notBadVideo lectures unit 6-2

continue looking at our student projects, and this was the second project, which is an issue commercial. That is to raise awareness of a political or social issue. So our first group, we're going to go ahead and just jump in and look at the video. Remember, the time was very limited. They could choose 30 seconds or 60 seconds, 1 minute, and I think in this case they chose 1 minute. Again, the idea is, remember, don't be looking for how to make a video great, but did they cover enough of the don't do bad things to make it get done and to not be too bad? So let's go ahead and take a look at this video.
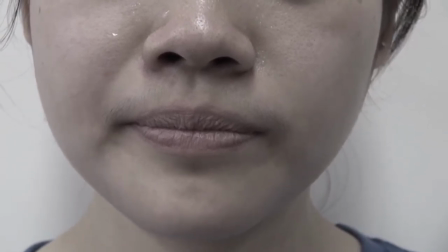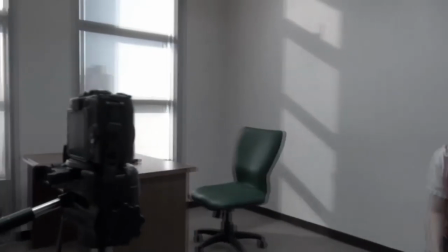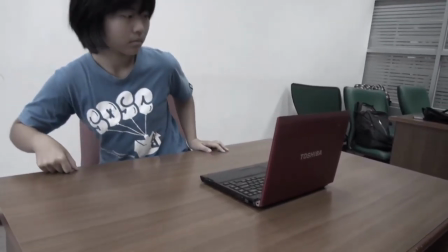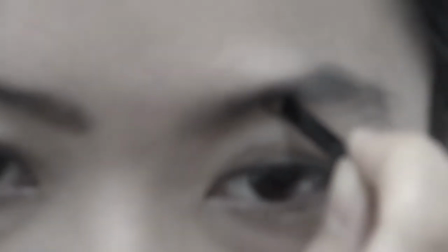我觉得自己真的长得很丑耶，没有化妆根本不敢出门。
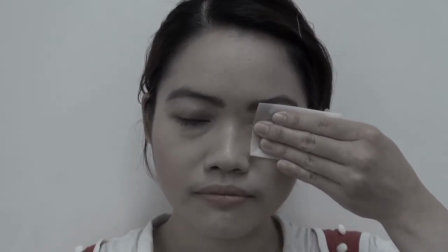这个眼睛堪称极品。 猫很匀称，感觉很亲切。 嘴巴很勾嘴，笑起来应该很漂亮。
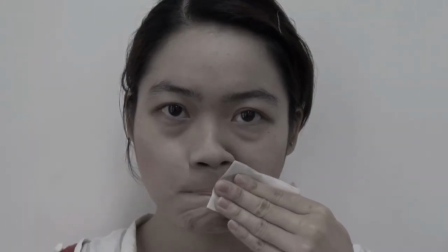脸颊白里透红，看起来气色很好。
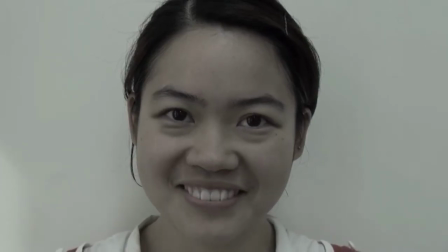Okay, I think this is an interesting idea, and they've really done a good job on show, don't tell, right? That's really the thing I love in this video, show, don't tell. So they've taken a social issue, which is this idea that young people have to have so much pressure to look beautiful, especially with Instagram and all these things these days. And it's very popular these days for young college students to be wearing makeup and have a lot of pressure, whereas in Taiwan, at least, it didn't used to be that way. There's a lot more freedom to just focus on your studies and things like that. So I think that's the issue that's being addressed here. Now the question is how to show that without explaining it in detail. I mean, you can see it'd be very easy just to begin explaining things, but they don't do that at all. So let's go ahead and look at the video, and this time I'll give a commentary as we're going along to show you the parts that I think they've done well or some places they've made a mistake.
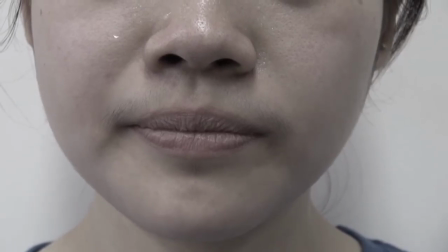Now they've started out with this extreme close-up, which is actually a very interesting idea because it tells us this is the hero, right?
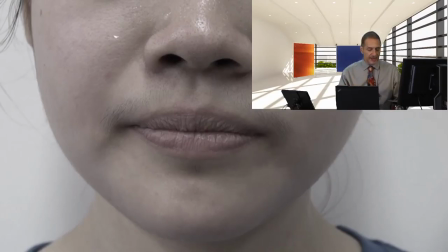So right from the beginning we get the hero, isn't that great right there? And that extreme close-up makes us feel a little bit personal.
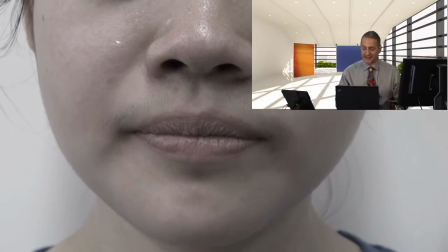I like that, that's well done.
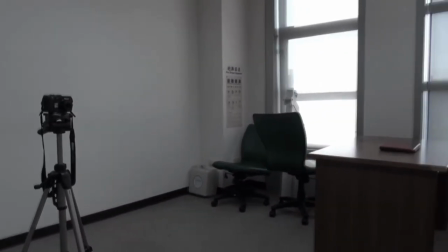Now we get this kind of moving around, and I want to draw your attention to the place that they've decided to shoot in, the location.
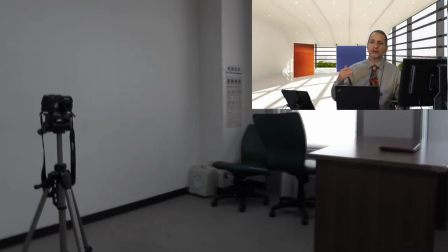So what they did is they went ahead and they borrowed a room in the library.
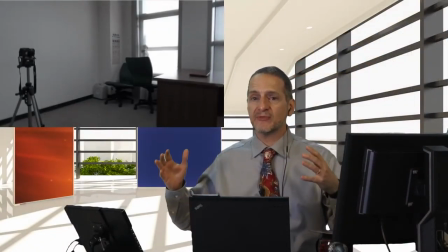And they said they liked that room because it was big enough for them to set up and do things in,
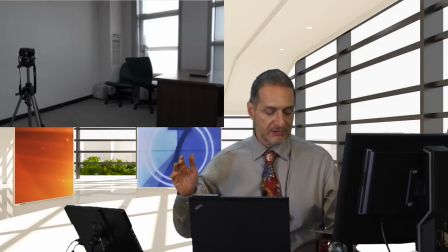but it also had those windows with the light coming in from outside.
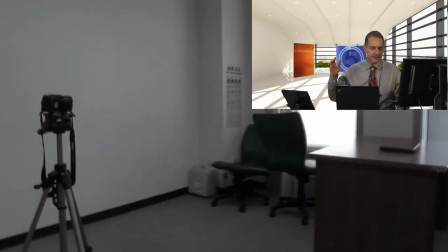And as you can see, the light is, let me take a picture here, there you go.
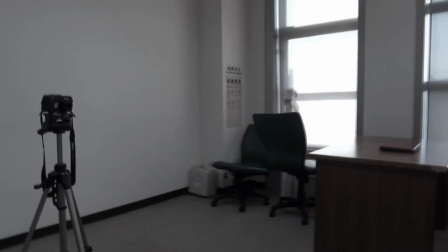The light is diffused because they have those blinders down, and that did a good job. So even if it's a little bit later, earlier in the day, it's not going to change the lighting a whole lot because they have those screens down diffusing the light.
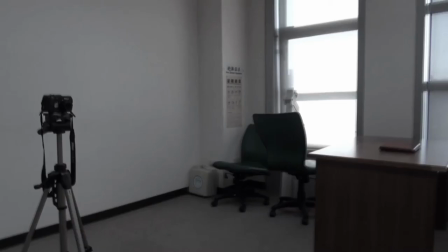Also, the walls are all white, so you get a nice diffusion of light inside of the room, which is pretty neat. What they've done here is, draw your attention to it, is they have two cameras.
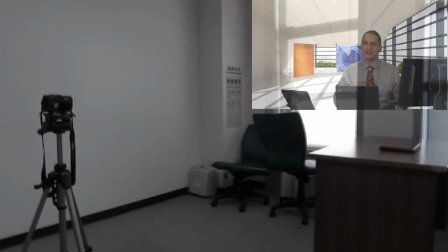So they have a camera on the tripod, but then they also have a camera that they're walking around in.
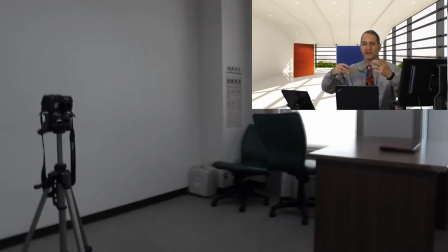They wanted to create this feeling of moving around and then changing the person at the desk. Now, I think they ran out of time to execute it exactly the way they wanted to, but it is pretty creative, I have to admit.